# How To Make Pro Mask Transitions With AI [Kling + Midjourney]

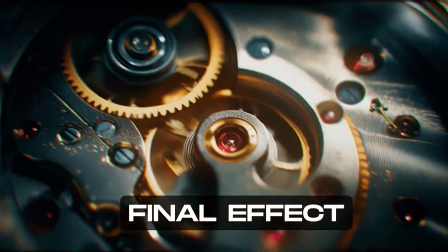(0:00)
In this video, I'll show you how to create those smooth cinematic transitions using AI tools.
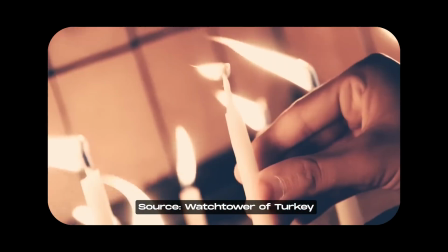(0:08)
I'm sure many of you remember all those YouTube videos from about 10 years ago when flashy transitions with masking and speed ramping completely dominated the scene. At that time, every other editing reel had one of these dynamic shots where the camera would suddenly push into an object, cut through it, and then we'd instantly find ourselves in a completely different place. When AI tools came into play, things changed. Runway introduced the start frame and end frame options, which in theory should have done the job, but let's be honest, the results looked terrible and couldn't be used in any professional context. But then came tools like MidJourney and Kling, and these really changed the game.
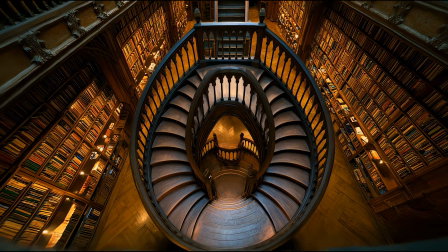(0:48)
With them, you can now create transitions that are not only visually impressive,
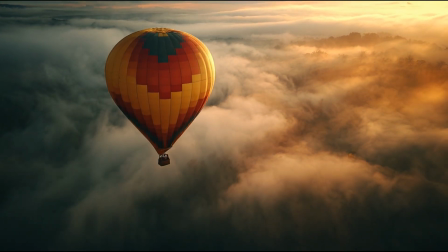(0:53)
but also smooth and polished, with a quality that feels almost cinematic.
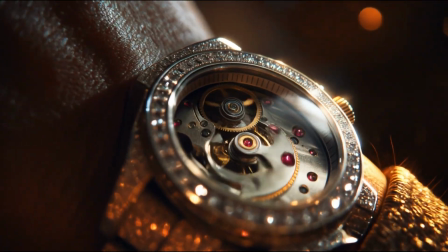(0:57)
And that's exactly what I'll show you in today's video, how to prepare high-quality transitions that will instantly make your projects look more professional.
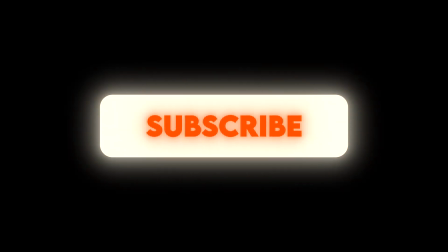(1:05)
Before we dive in, make sure to hit that subscribe button so you don't miss more content like this.
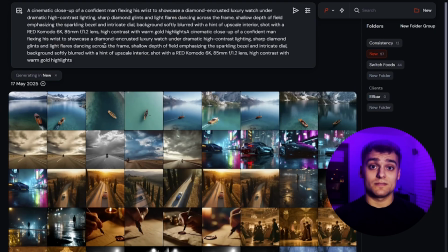(1:10)
I start by preparing the first image in MidJourney. The concept here is a man with an expensive watch,
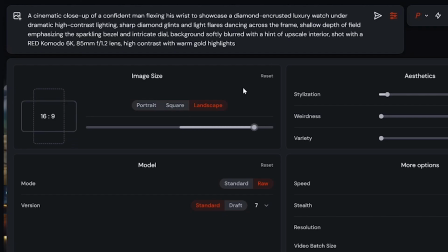(1:16)
and the effect I want is for the camera to dive into the watch face and reveal the mechanism inside the dial.
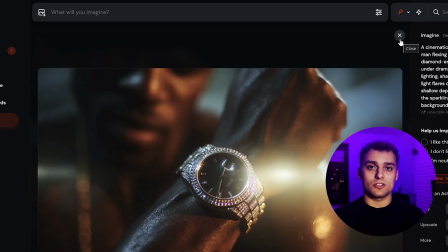(1:23)
MidJourney generates several options, all of them looking pretty solid, but I choose the one that not only looks visually the best,
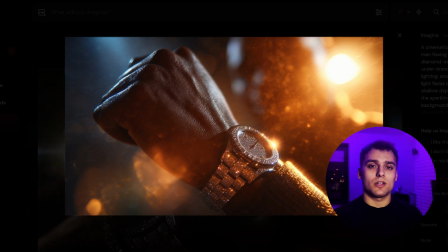(1:30)
but also has the right angle and composition for the transition to work naturally. All the prompts I used will be available in the link under the video.
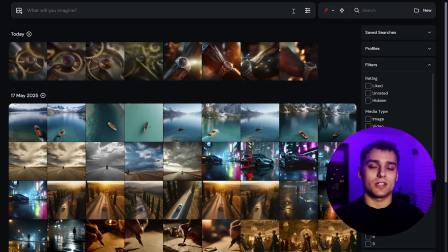(1:37)
I then repeat the same process for the second frame, this time generating the inside of the watch, the gears, and the intricate dial mechanism.
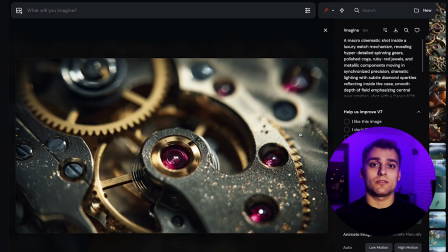(1:45)
Again, I check several versions and pick the one that feels most consistent and works best for what I want to achieve.
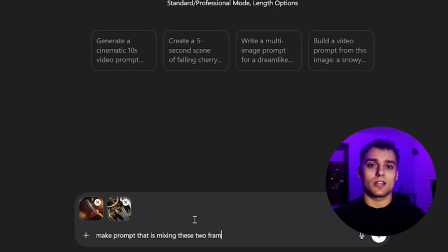(1:51)
Now that I have both images ready, I feed them into the custom GPT Kling 2.1 video prompt generator.
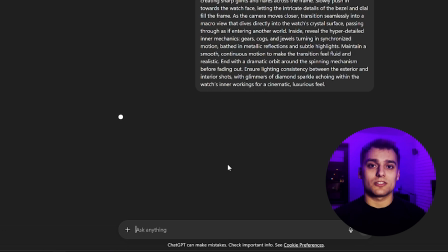(1:58)
It gives me a few different prompt variations designed specifically for smooth video sequences.
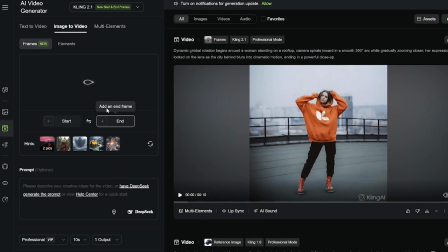(2:03)
I pick one of them, drop both the start frame and the end frame into Kling 2.1 along with the prompt,
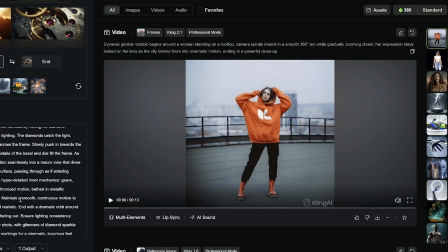(2:10)
and set the animation length to 10 seconds. After a short wait, the result comes out, and it looks amazing.
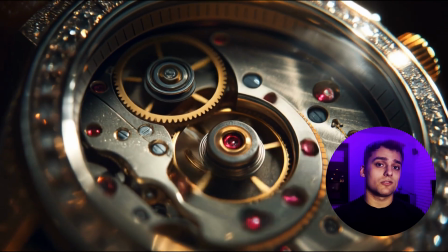(2:17)
This is exactly the kind of foundation I need, a strong base that I can easily build the rest of the sequence around.
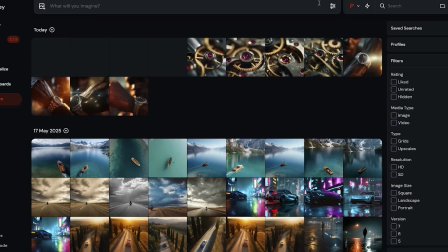(2:23)
I now repeat the entire workflow for another shot. This time the subject is a staircase. The idea is that the camera should quickly descend downwards, as if we're falling or rushing deeper into the stairwell.
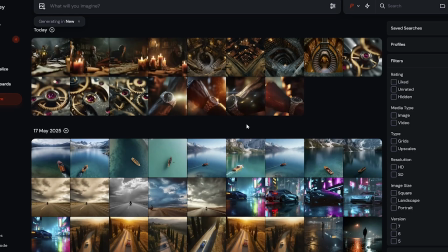(2:36)
Again, I generate the base images in MidJourney, pick the versions with the most suitable perspective,
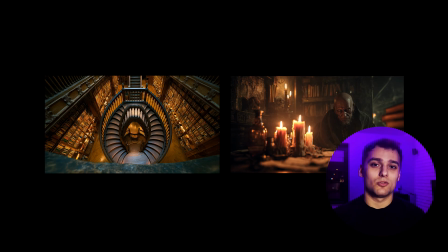(2:41)
and send them through Kling 2.1 to create the motion sequence.
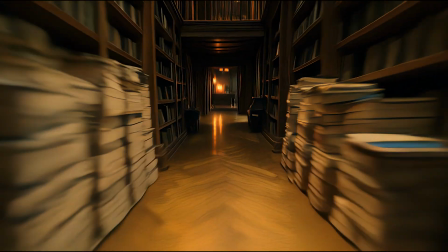(2:46)
The final output feels consistent with the first watch transition, and it flows naturally, as if both shots are part of a single continuous camera move.
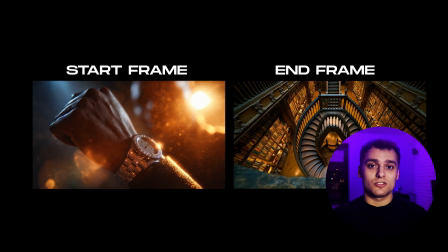(2:54)
And here's a very important trick. If you want these transitions to connect seamlessly and loop endlessly, you need to make sure that the last frame of one sequence is exactly the same as the first frame of the next one. By aligning the transitions this way, you can chain them together and create the illusion of one uninterrupted camera motion,
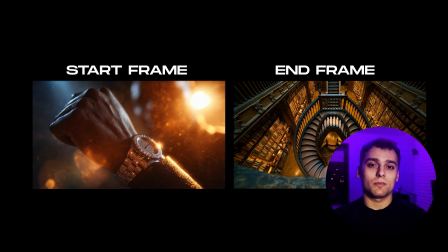(3:13)
even though in reality you're combining multiple separate animations.
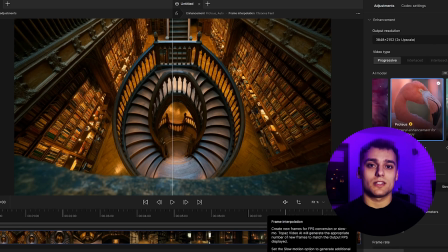(3:17)
Once that's set up, I run everything through Topaz Labs to upscale the footage and polish the details. This ensures the final result has the sharpness and quality you'd expect in a professional project.
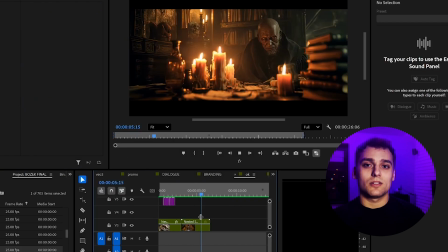(3:28)
At the post-production stage, I add sound effects from Artlist to enhance the motion and give each transition more impact.
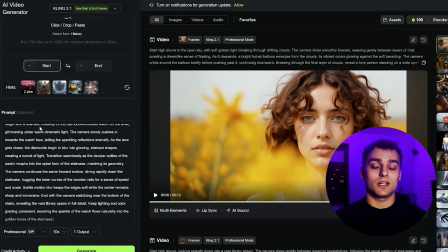(3:35)
I also layer some additional visuals, apply color grading, and introduce a subtle speed ramp effect.
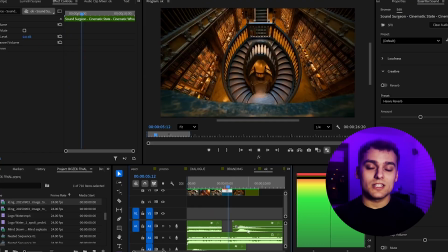(3:41)
The key here is subtlety.
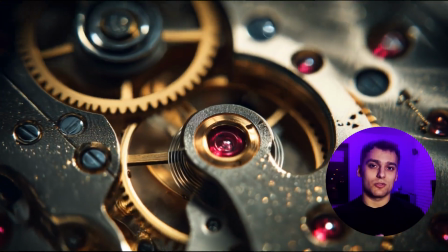(3:43)
You don't want to overdo it, because even a slight acceleration makes the sequence feel more dynamic, while heavy speed ramping can quickly become distracting.
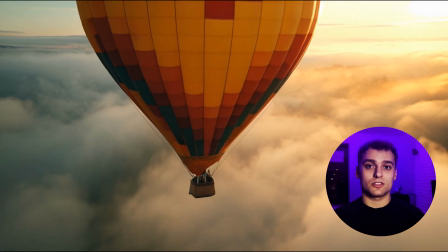(3:52)
I also prepared an additional shot. This time the sequence starts with a balloon scene from above, and then cuts into a close-up image.
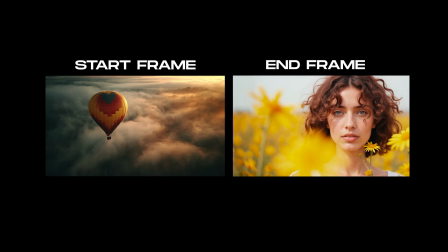(4:00)
I connected the frames in the same way as before, using Kling, and the effect came out solid and elegant.